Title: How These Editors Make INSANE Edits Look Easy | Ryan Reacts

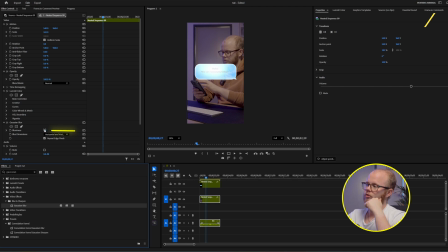492s
And if you really want to do it this exact way, make sure to blur things in order to create that 3D depth.
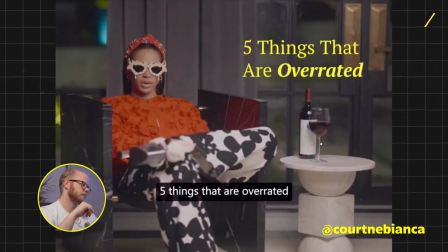497s
Hook 2. This one was cool.
5 things that are overrated. Part 2. 5 things that are overrated.
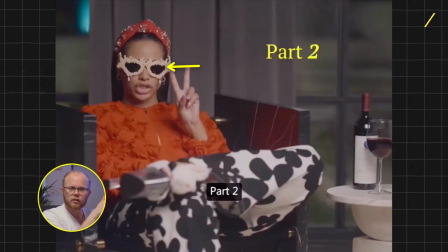502s
And also the use of sitting there with sunglasses on, which makes you look kind of shady, kind of aggressive, but also kind of cool and unique. And because it's unique, it catches your eye. So ultimately, it catches your attention.
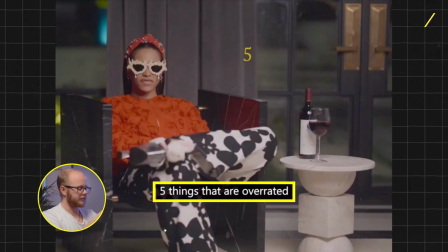514s
Also, the use of 5 things that are overrated as a kind of contrarian hook is very cleverly done. And so it doesn't surprise me that she has a part 2. I'd imagine there's going to be a very, very, very long series of other things. And then finally, hook 3.
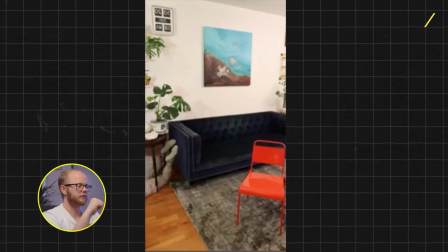531s
Almost so quick you missed it. And this looks pretty tricky, but actually is just something you call stop motion. And in order to create something like this, you basically just need a series of pictures that you string together.
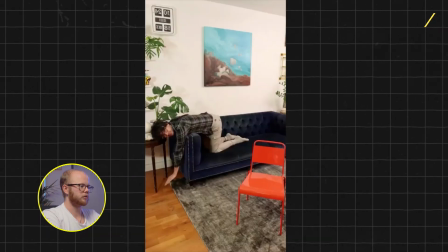544s
And so this is one picture, this is another picture, this is another picture, this is another picture, and they're just left on there for 2 frames every time.
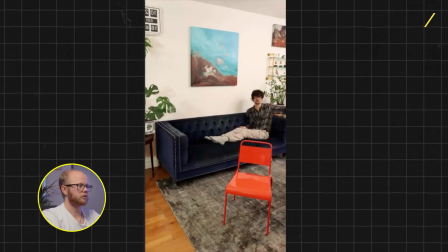552s
Another picture, another picture, another picture, another picture. And every time in between this picture, especially as he moves further across the room, he's either shot it horizontal at very distance, but what I think he's more likely done is every time between a picture being taken, he's walked back to the camera and moved the camera along a little bit. Anyway, that was stop motion. And the final video of today, let's go.
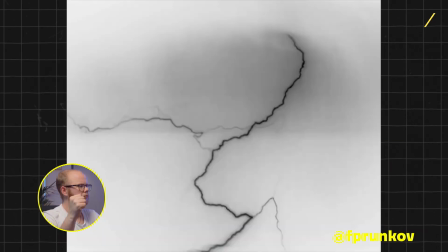578s
Woo!
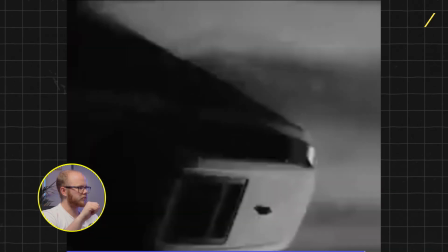583s
Woo! So actually here, let's start with the easiest part of this all, is the tracking overlay that I mentioned before.
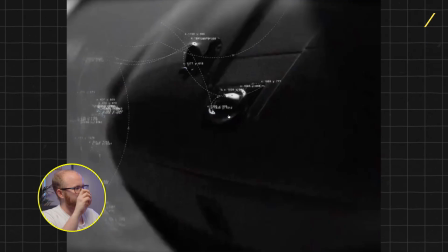590s
As I mentioned, it's currently a bit of a trend, adding these tracking elements in. A variety of packs.
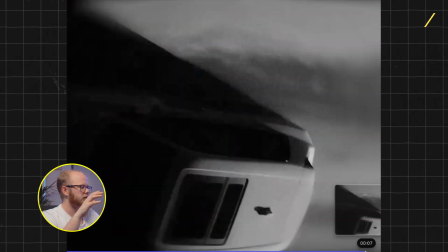595s
I think, as said, within Higgsfield, you can now add this as a layer on top as well.
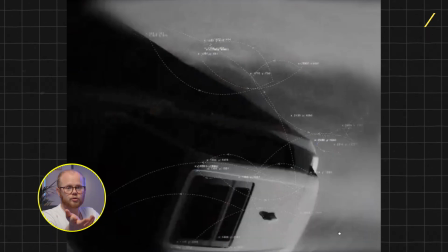600s
Here's another example of it. Do as you wish, do as what you can afford. But I think they look very cool and sophisticated, especially if you're within this like fast cinematic techie space.
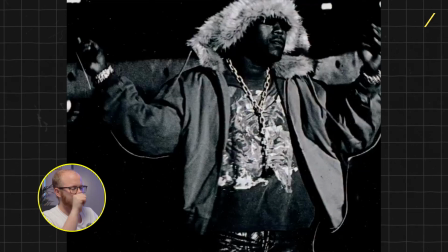610s
What these videos always have in common is the use of like flashes, and a lot of the times, as I'm trying to see if that's the case here.
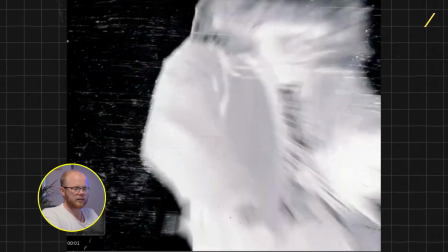618s
So here, for example, get this effect at least, all you have to do is invert the clip. What they've probably done in this case, because the background is still black here, is probably they've masked this element and inverted that, but left the background here black as it is. But either way, a lot of the time they use these flashes, and so if this is the kind of style you're trying to recreate,
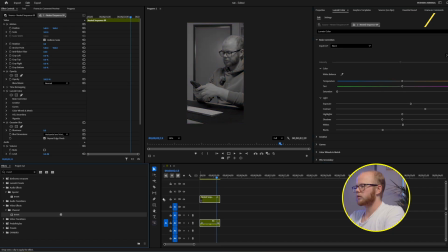638s
playing around with the invert effect will be a good way to recreate this. This particular shot here, which is very cool, by the way. It looks like a stadium.
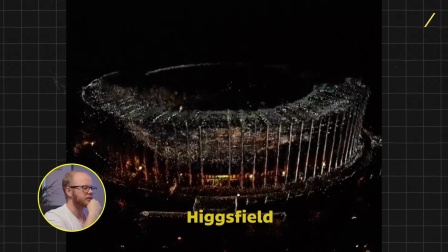650s
I imagine you can probably put this into Higgsfield and then type in something like make the stadium come to life data bank, or like an atom or something like that. I feel like I need to get in touch with someone who is good at AI prompting. Let me know if you guys would want a webinar or workshop or whatever on AI prompting, and I'll do my best using the resources I have to try and set something like that up so that we can understand what makes a good prompt.
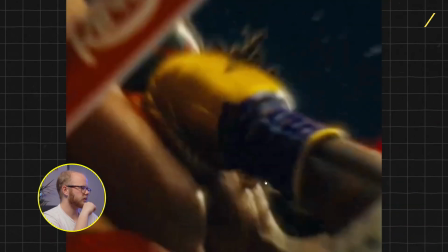679s
This was sick. Obviously the clip has to be cleverly taken.
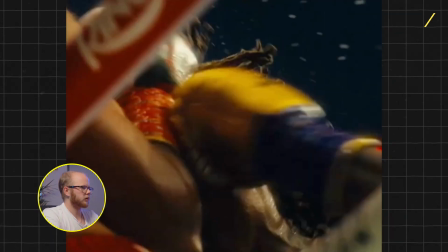684s
This might again just be clever prompting, to be fair. It could be that he's added like a rain overlay on top here.
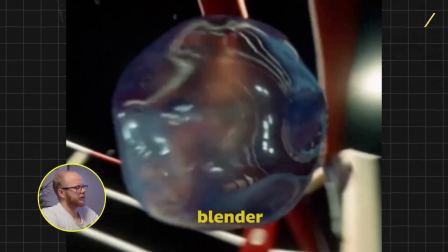691s
Either made in Blender a 3D version of a sweat bubble or a teardrop, whatever you want to call this, which is a tool, in case you don't know what Blender is basically a means to create 3D object shapes,
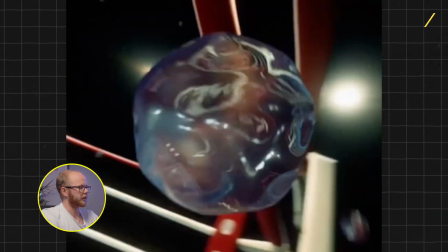705s
characters, that kind of thing, which then if you have that, bring it into Premiere, and then it's about creating the background around it. But it could also be that this is just a clever AI prompt again. As said, I need to get into AI prompting.
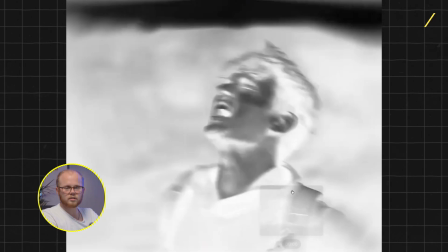716s
Here is again, same effect that I spoke about with the flashes. Get a sick clip, slap the invert preset on it, and Bob's your uncle.
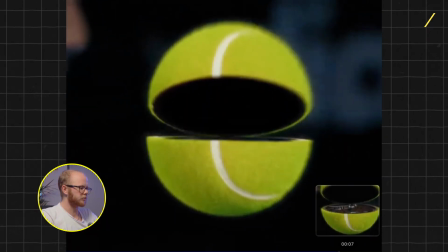725s
This was crazy.